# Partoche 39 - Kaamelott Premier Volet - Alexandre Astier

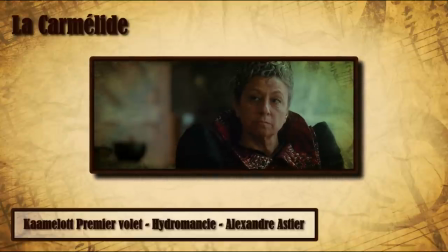[12:31]
Il s'agit de tout un cheminement qui commence en Carmelide, avec la divination, et s'achève avec le départ de Lancelot, à la fin du film.
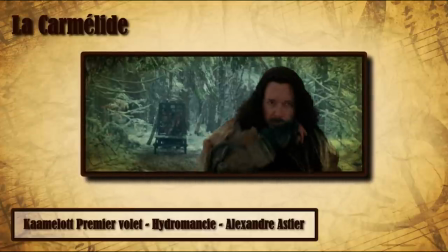Non, non, mais sans blague, il me semble que j'ai raison. Alors, ça se tient, non ? Eh, eh, je pousse encore un peu ou pas ?
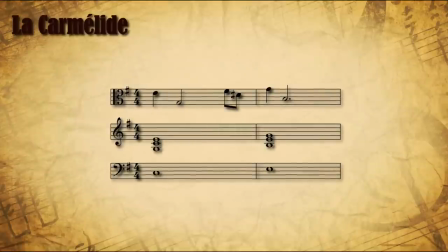[12:49]
Allez, attends. Le motif a beau être très court, on a l'impression de changer tonalité d'une mesure à l'autre. On commence sur un Do majeur, et on enchaîne sur un Mi mineur.
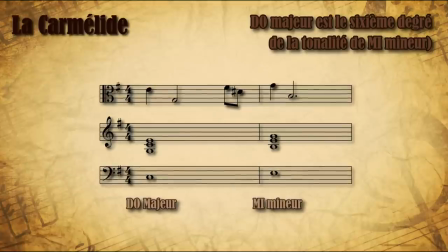[13:00]
En réalité, on est sur la gamme de Mi mineur tout du long. Mais comme on ne commence pas par l'accord de tonique Mi mineur, on a l'impression de passer d'une gamme de Do majeur à une gamme de Mi mineur.
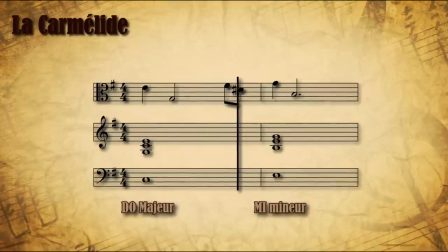C'est pas le point de départ le plus classique. En général, on commence une mélodie par le ton de la gamme.
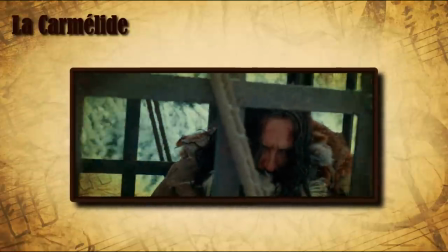[13:20]
Pour moi, ça peut symboliser le changement de statut d'Arthur, passage de vagabond à roi, et son cheminement.
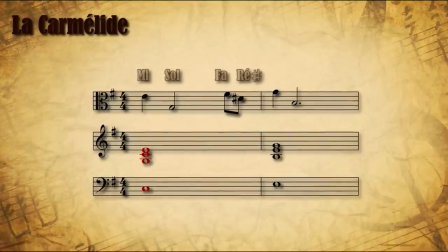[13:25]
Et c'est marrant de voir que la mélodie esquive toujours la note fondamentale. Quand on est en do, on ne joue pas le do, et quand on passe en mi, la mélodie ne joue pas non plus le mi.
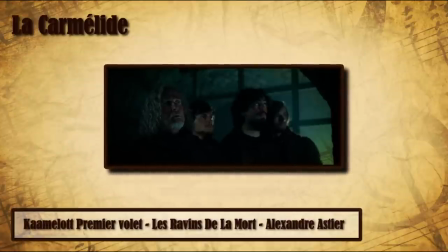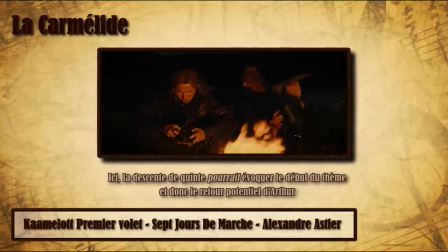[13:43]
Bref, au suivant.
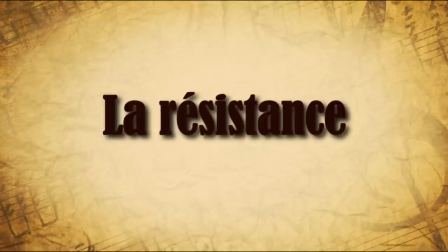Cet autre thème se rapporte visiblement à la résistance menée par Perceval et Caradoc dans les souterrains. Est-ce qu'il symbolise la détresse du royaume, l'idée d'échec et de perte d'espoir ? Ou alors le contraire ?
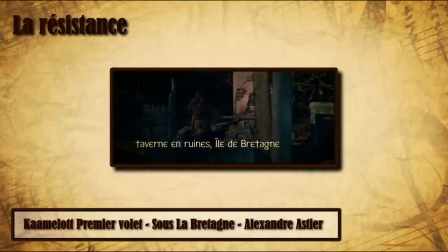[14:03]
Les deux interprétations semblent valables. Il est introduit lorsqu'on voit le tavernier déambuler dans les ruines de son établissement, écho du mal qui sévit en Bretagne.
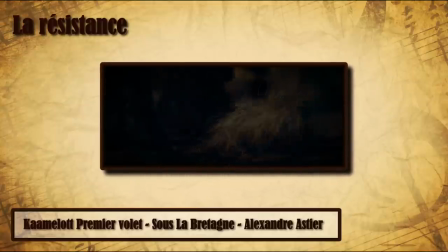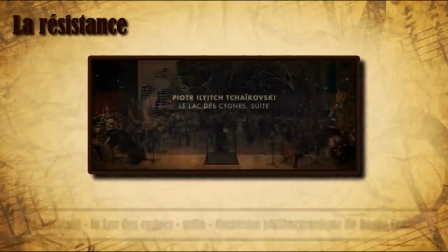[14:18]
musicalement il est plutôt léger, et beaucoup auront reconnu le début du célèbre thème du ballet Le Lac des Cignes.
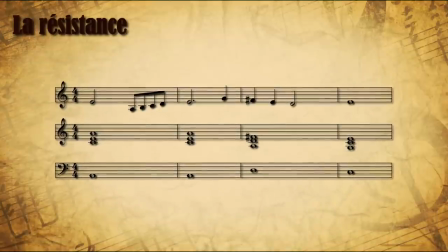[14:28]
Soutenu par l'image, il souligne véritablement le désespoir, le symbole de déchéance régnant sur le territoire, l'échec du clan de Perceval et Caradoc dans leur souterrain.
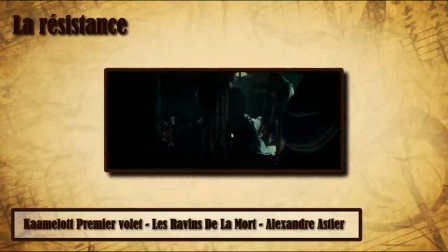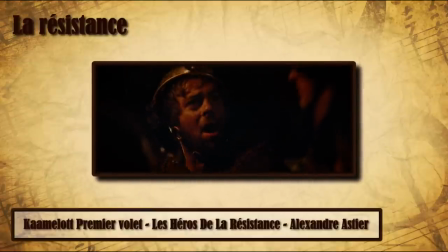[14:44]
Regardez, ici les résistants galèrent à élaborer leur galerie, ils tournent en boucle, et puis leurs actions ne mènent à rien.
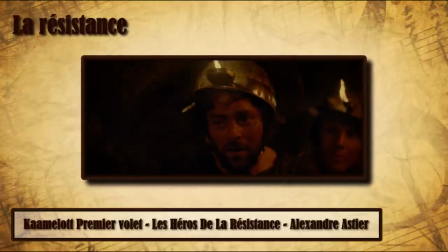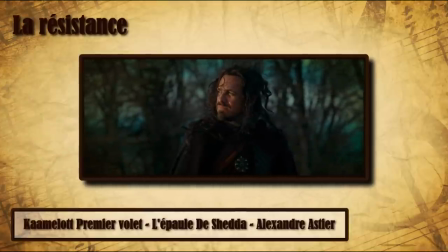[14:58]
Et là, sur le plan d'Escalibur, encore fiché dans le rocher, symbole de la déchéance de l'ogre et de la disparition du roi.
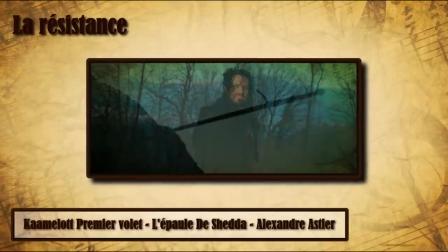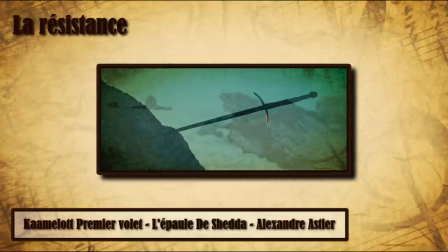On pourrait arguer que, au contraire, ce thème permet de faire perdurer un souffle d'espoir grâce aux actions de ce groupe volontaire.
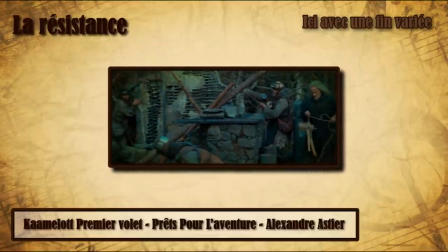Et en parlant d'action…
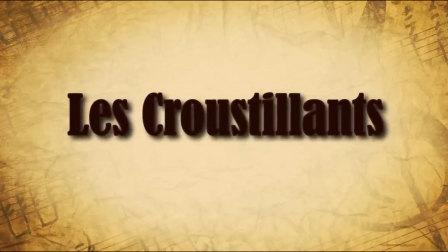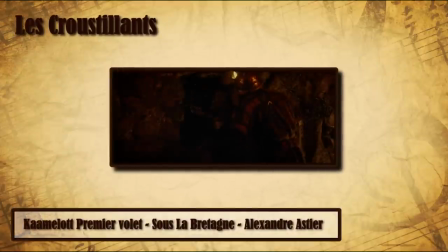[15:34]
Un motif omniprésent. Là, pour le coup, il est clairement positif, de par son caractère rythmique.
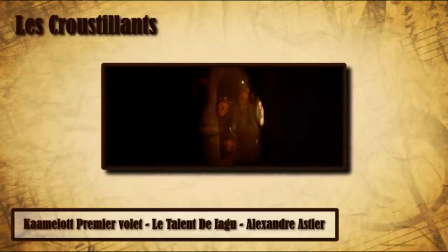[15:40]
Il représente la volonté d'agir, la motivation des résistants et puis les missions du groupe.
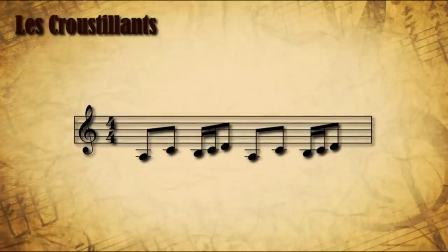[15:46]
Son rythme et sa brièveté appellent à l'action. Il s'agit d'ailleurs d'un ostinato. C'est un motif obstiné, donc répété sur la durée. Et c'est parfait ça pour apporter une certaine énergie en arrière-plan ou tapisser une scène d'un voile de tension.
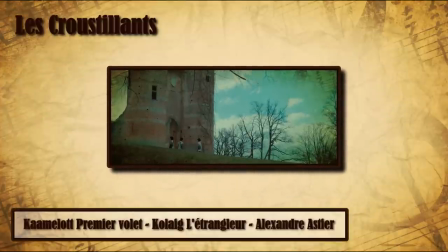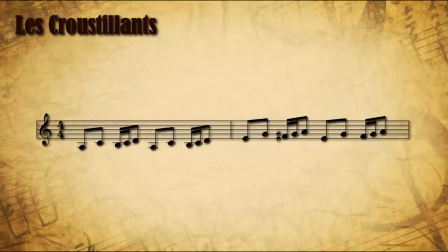[16:07]
Parfois transposé à la quinte dans un redoublement d'entrain.
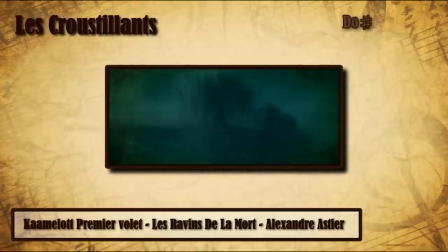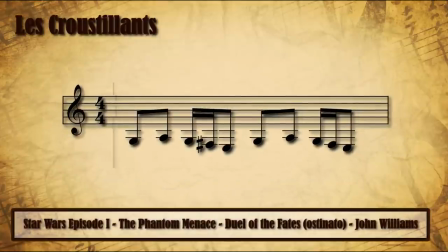[16:24]
Anecdote, le rythme c'est le même que l'ostinato de Duel of Fates de la prélogie de Star Wars. Du coup moi ça j'aime bien. Prochain thème, la nouvelle table ronde.